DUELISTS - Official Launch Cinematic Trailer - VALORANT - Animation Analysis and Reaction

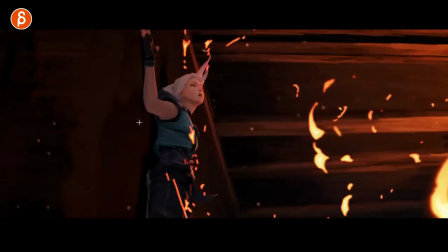(25:43)
just enough just enough frames here holding on to this
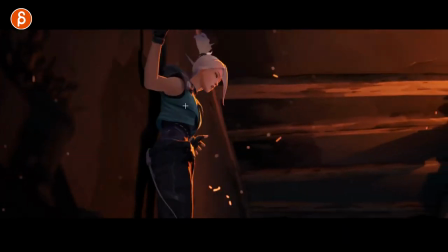(25:48)
before the overlap moving down and the sliding down of the body let's
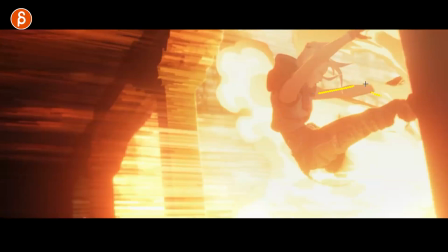(25:56)
go frame by frame just quickly here i want to see from my own satisfaction here oh nice overlapping stuff here so
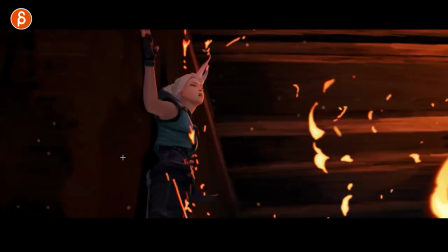(26:03)
cool nice look at that all clean i know harping on fingers but come on
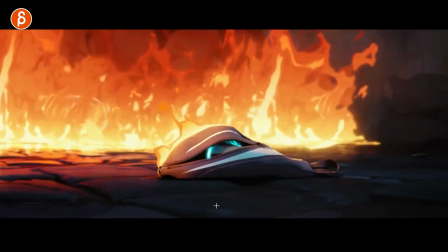(26:09)
it's neat ah and then we're back back to the bag this
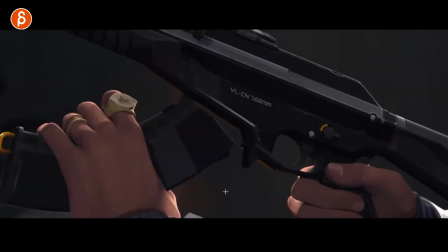(26:16)
is your weapon handling you know it i was gonna look and it's there just tiny bit oh here it is you got the squeezing as
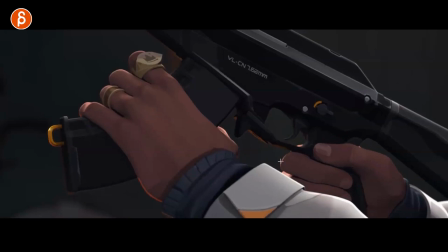(26:27)
you push this in this is what i was talking about when the fingers then trigger it being cool to see some squeeze or some change there and it's right there even tiny
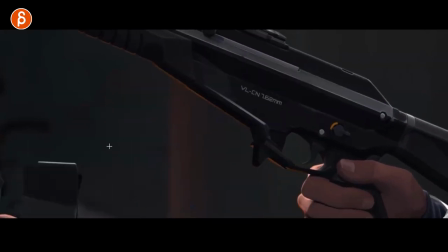(26:34)
stuff like that it's going to be a stronger grip put this in and you want to push and click that in there's going to be
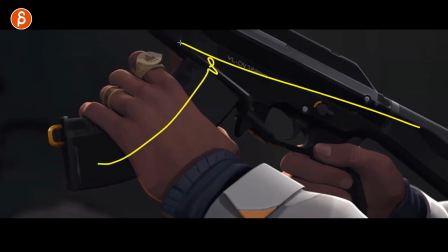(26:41)
a stronger because there's there's movement here basically right you move this up there's going to be more movement and this gun might be looser in the hand if you don't grip it stronger so now that this goes up you can see it here well i gotta grip it stronger so this is the changing animation there picky
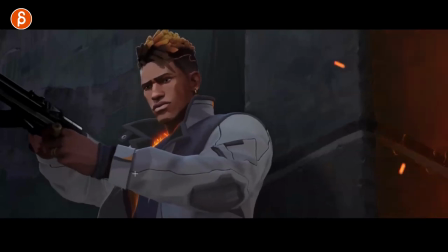(26:56)
picky picky but i love it love that whoever animated this put that in there it's great nice
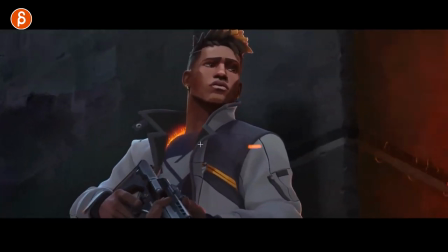(27:03)
we're back to this moment here from the beginning these are your head accents and how
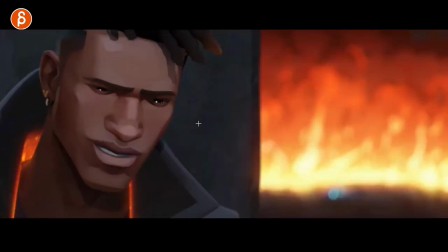(27:09)
he leads into that moment with that turn continues into this
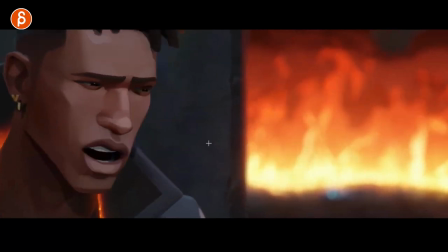(27:17)
again still nice you know there's so much room here that it has to change this because with that type of framing we're getting so edgy and we're
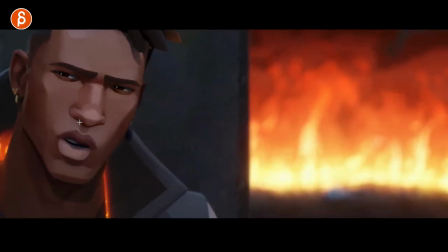(27:25)
moving this way we're losing comfortable room here are you feeling like well you're telling me something by giving this more and more room and
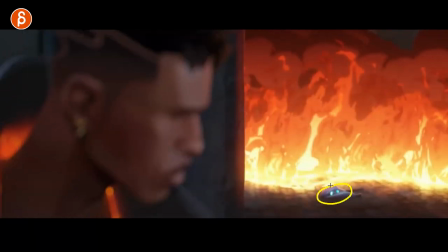(27:33)
yeah character looks over yes you have a focus change and yes you have the color change so we know to look here but still the character still emphasizes that
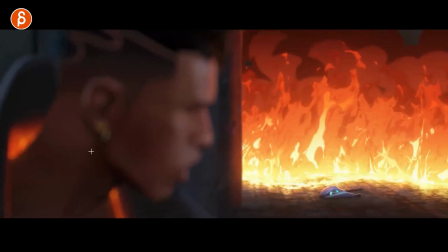(27:42)
by looking over this way and you have that kind of opening again and just in case even though it's blurry you got a little move here
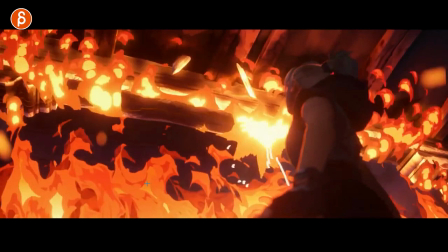(27:52)
wow yeah it's a lot of work yeah
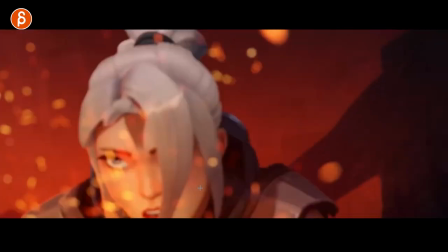(27:59)
you got your eye darts here it's your thought process characters thinking i mean you know whoever watches this and is familiar with this or
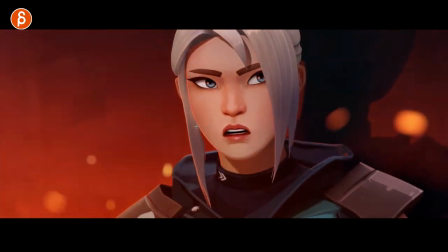(28:05)
obviously the person who animated this but again this is for students whoever is watching this at this moment you have to think about is she just transfixed by the
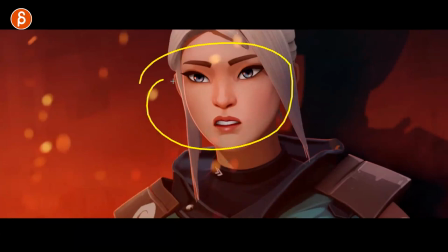(28:13)
fire is she in shock or not or is she assessing the situation and thinking about what could i do and that's why she has
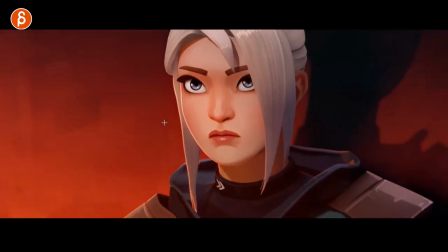(28:20)
those looks all of that all that tells you that there's thought process yeah
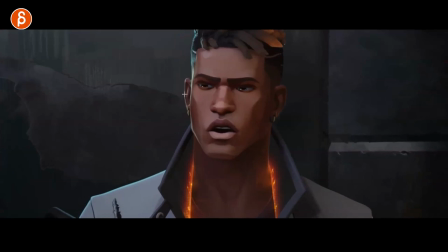(28:30)
it's cool now compared to him she's listening and then he has that it's a stare it's very short though but he if this would be long and probably just be listening and then he got that just for that change of way away that reaction you can see again nicely done how much of
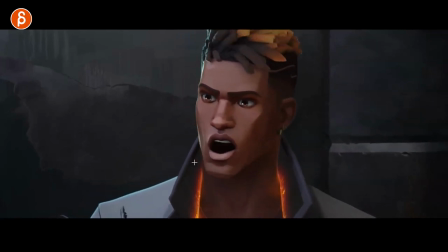(28:46)
the skin gets deformed on that squeeze always got your asymmetry even if it's subtle just have a slight change in all the shapes see even it goes in and out it's really nice